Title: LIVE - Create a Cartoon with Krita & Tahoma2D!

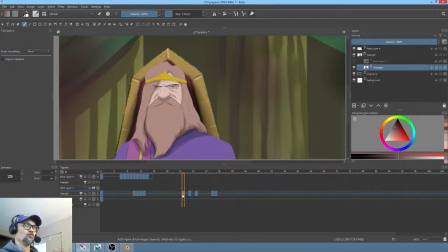Now you might feel like that's really slow, deliberate speech, and it was maybe a little too much, but you will certainly find that actor pacing is more deliberate and more slow than normal speech.
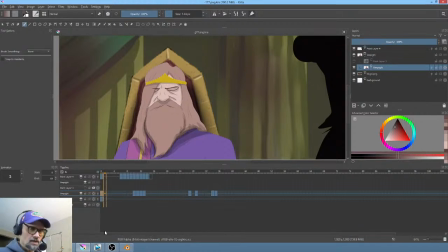People actually speak really, really quickly. So here he goes, and then, okay.
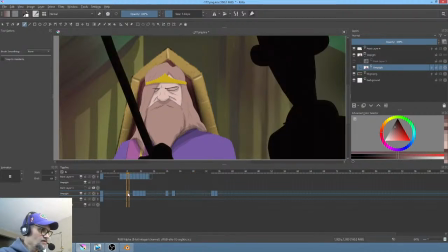I'm going to break this up, baby. I'm feeling it. So he, and then he looks over.
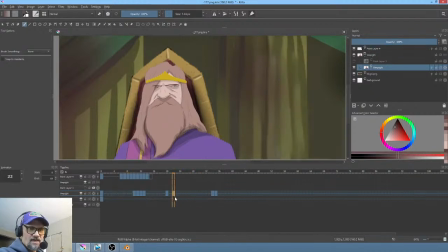Okay, yeah. Now this can go over here. So all I want to do is have him glance over, and then there's a moment where is he going to respond or not? Okay. Let me think about this. I told you this was subtle.
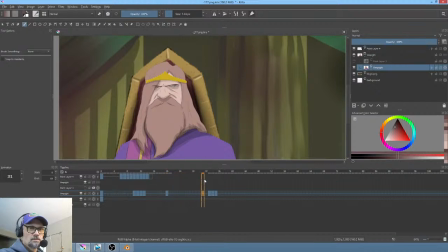I feel like this one here, I'm going to try this different ways and see what's feeling right.
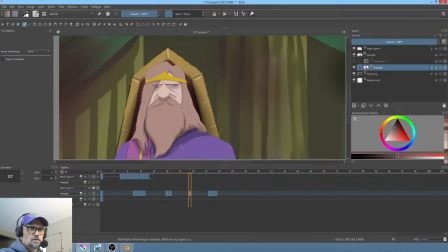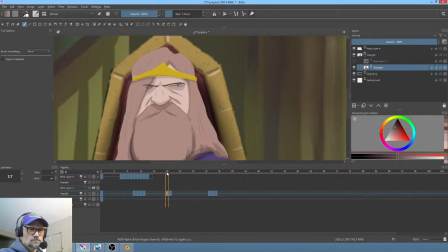Mm-hmm. I'm going to take this and just move it downstream for the moment.
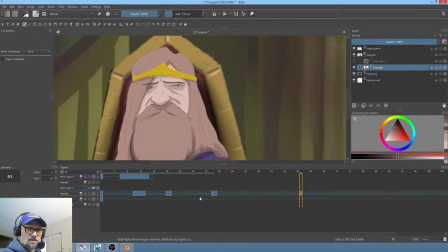And kind of what I'm feeling here is that this kind of works, but I want the thing we did before with Asher.
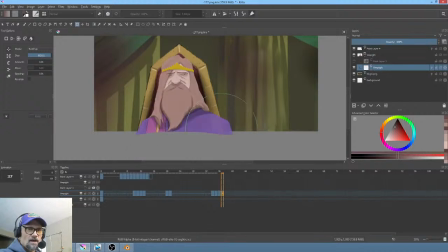I'm just going to give him about a 3-frame flattening out.
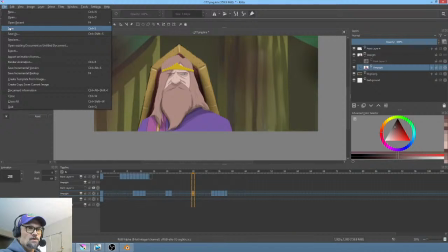And I think that gives us the beats we want. Now the thing you want to keep in mind is that we're also going to have Golik in the background starting to smile.
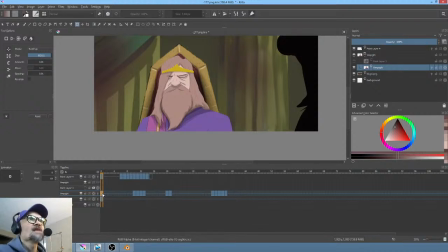So there's a lot of stuff weaving together. Oh, it's not an Asian name. Okay. Put in the cursed text generator. Oh, really? Cursed text generator. Okay, so should we just call you L?
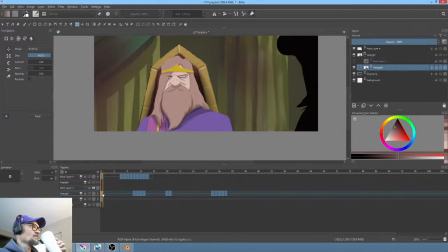That's like on Death Note, right? Wasn't the guy's name L? Maybe I'm remembering wrong. Ah, not bad, not bad, not bad. This is probably a little too late.
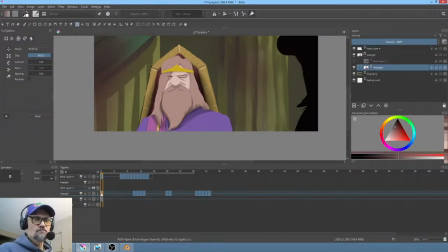And I would say emotionally, I'm overplaying my hand a little bit.
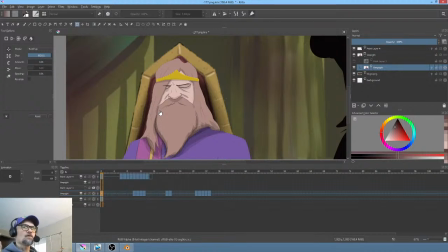Okay, so if my actor did this, I would say, okay, you're giving me all the beats I want, but we need to play around with the pacing of it a little bit. So up, snap, fall. Okay, not bad, not bad. That's a little bit musical.
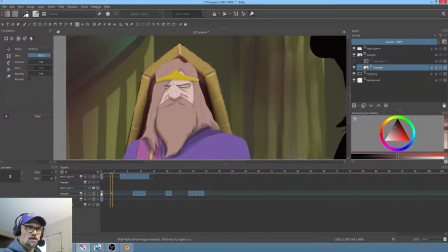Up, snap. So we're up, snap, fall. Okay, I like that. Tends to be the sort of thing that an audience can wrap their head around.
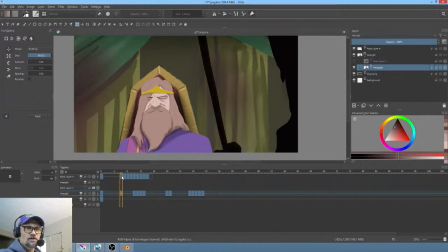The point being, there's no question here. Let me look at, you're going to see Asher as noise. Okay? Once Asher's gone, there's no doubt your tension's going to be right here. So that means we cannot have Golik in the background growing into a smile.
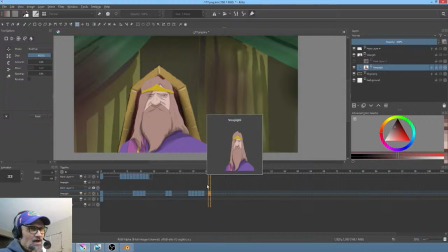I mean, we can, but we probably shouldn't. What we should do is we should wait and have it happen after, so it's a sequence, so that once the king is deflated, right, I would say right about,
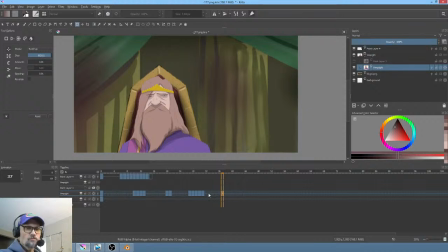boom, right about here, almost at the same pace, bop, bop, bop, bop, bop, okay? Either we have Golik have his change of expression around here, or we try gluing it in somewhere between these two actions just to see how it feels.